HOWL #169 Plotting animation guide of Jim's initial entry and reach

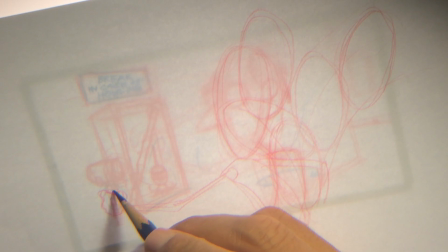It's going to grab that and just go cartoony, and they're just going to block this out.
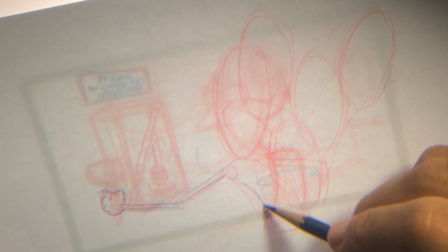I'm not going to worry about what is what, because we're just doing
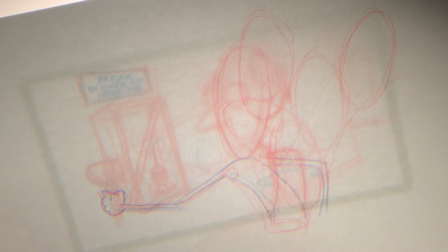some exploratory business. I could easily just animate this straight ahead, but I thought this would be much more interesting,
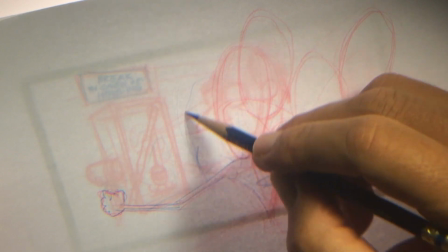and bring his head a little bit down so everything's dynamic,
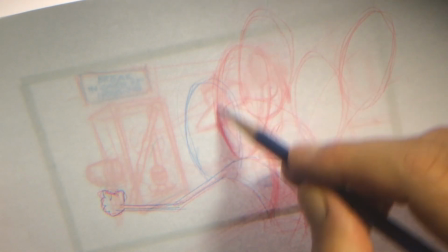because so really what I'm thinking is all this is connected.
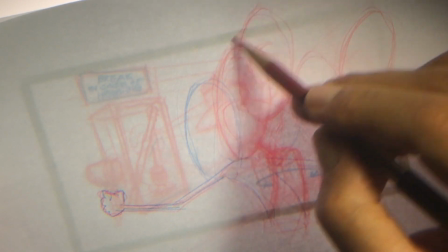His head is going down,
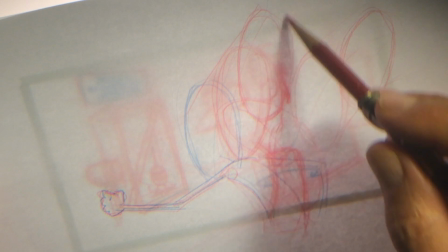and I'm not quite certain. Yeah, so he comes in, but it's really his hand
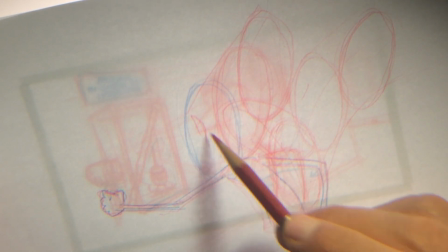His hand will be telegraphing, right? You've heard this before.
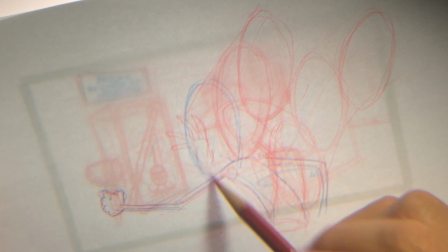We all have. All us animators are going to telegraph this hand as he's coming in,
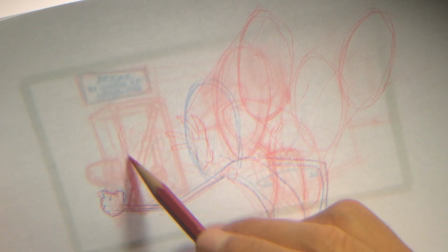and it'll open up.
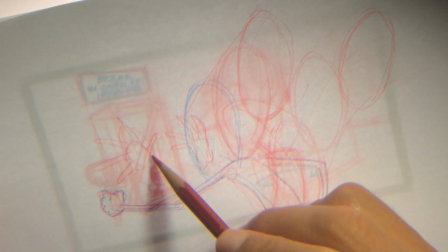Something like this.
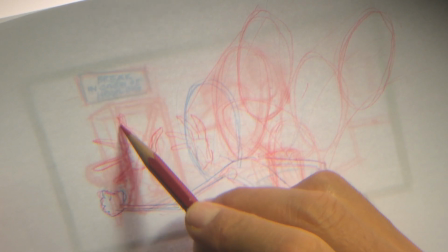So this would be the first, just the first introduction, the first introductory action.
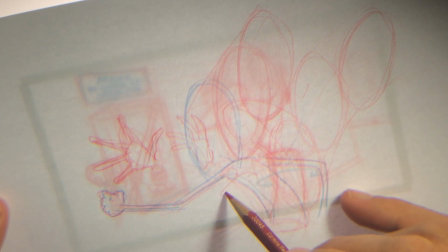And then there's all sorts of beautiful business with the hand that can happen too.
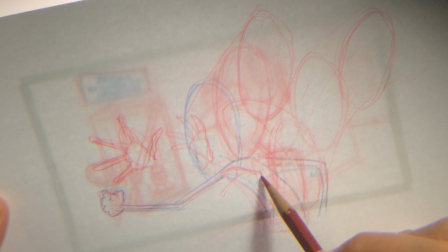This is all crude, but there's a joint here with the wrist, and you can have the hand
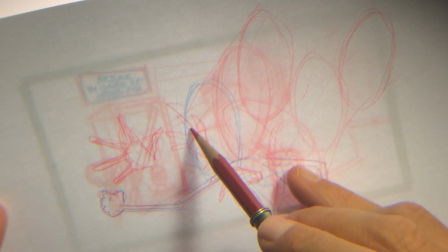coming up. So even here I could go higher. Even here I can do this.
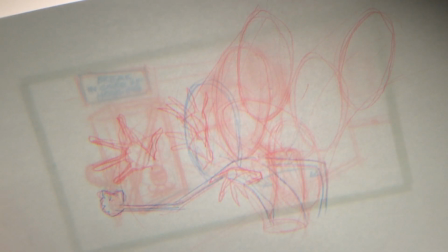And that gives a nice arc.
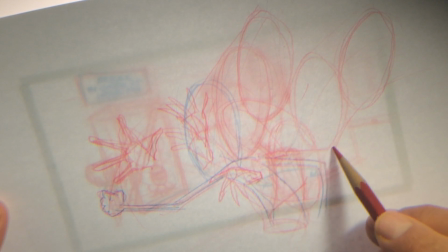And the hand could be here. You know, we could have the hand all the way here and bent.
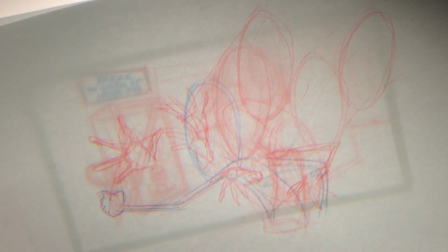It's just so much more dynamic. So, and he grabs that. Ba-da. Okay, so that gets us there.
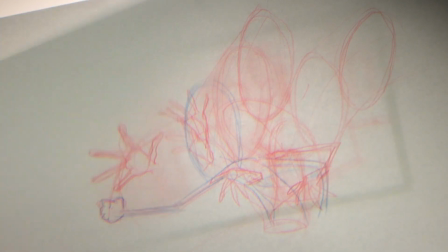What else can we see? Well, the hair, all that business comes in later.
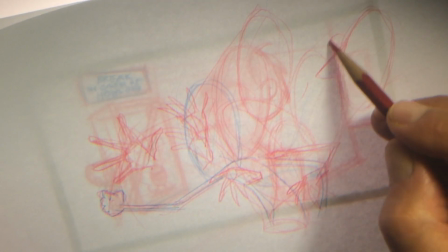And it's good that we have a model, this layout,
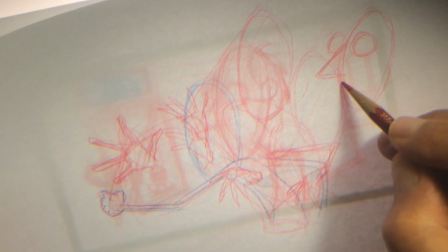as a guide, just to get some rough.
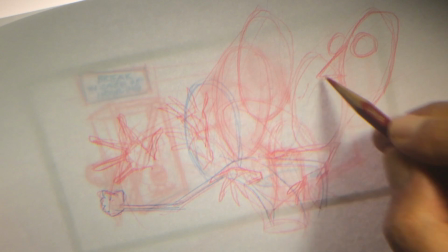And even as I think about this, I would angle his head.
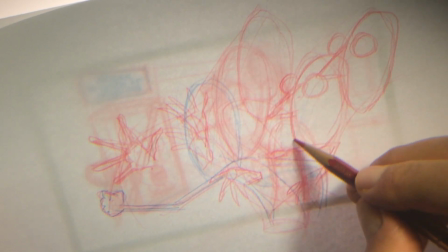So it's not so mechanical.
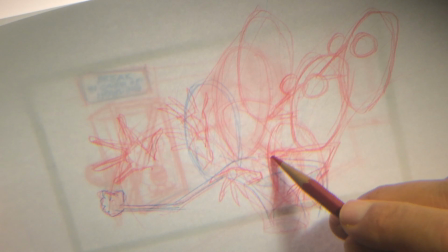And then his head down here. Isn't this wonderful?
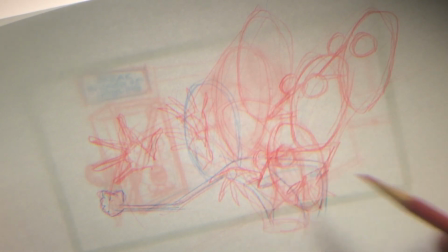Only animators could see this and be able to,
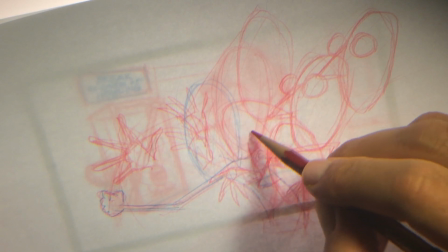I'm not even using other pencils, just doing it all in one.
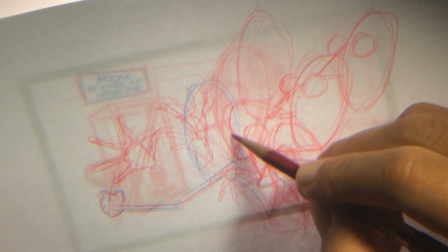Because we know our characters and what we're doing. So he comes in,
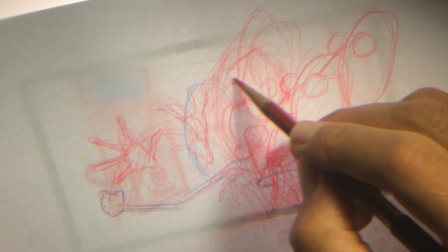and we could even have his head tilted back further, because it'll look sexy.
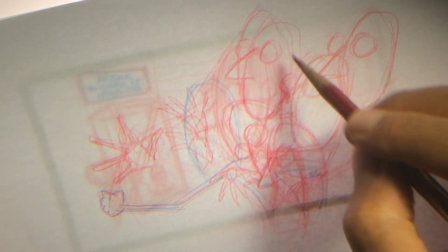It really will.
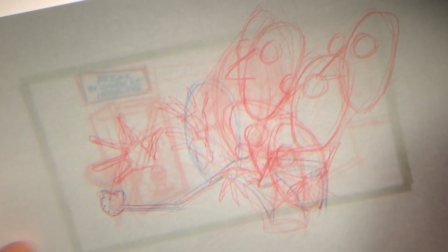And then, oh well, for what follows is this lovely hair.
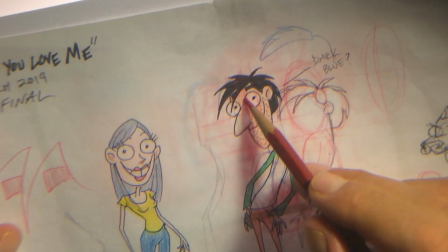If you remember Jim's hair, look at how much fun we're going to have with that, just animating.
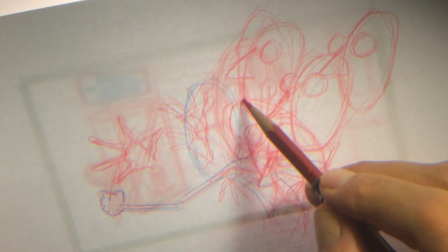And so, and then he's in this, I don't think he's in a center position at all.
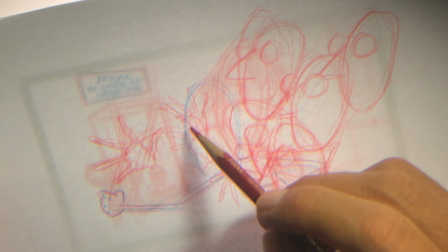I think he just grabs this thing here.
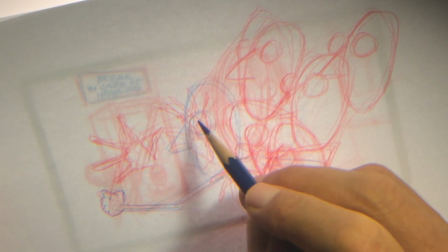So let's put his eyes in blue. And we could even go profile here.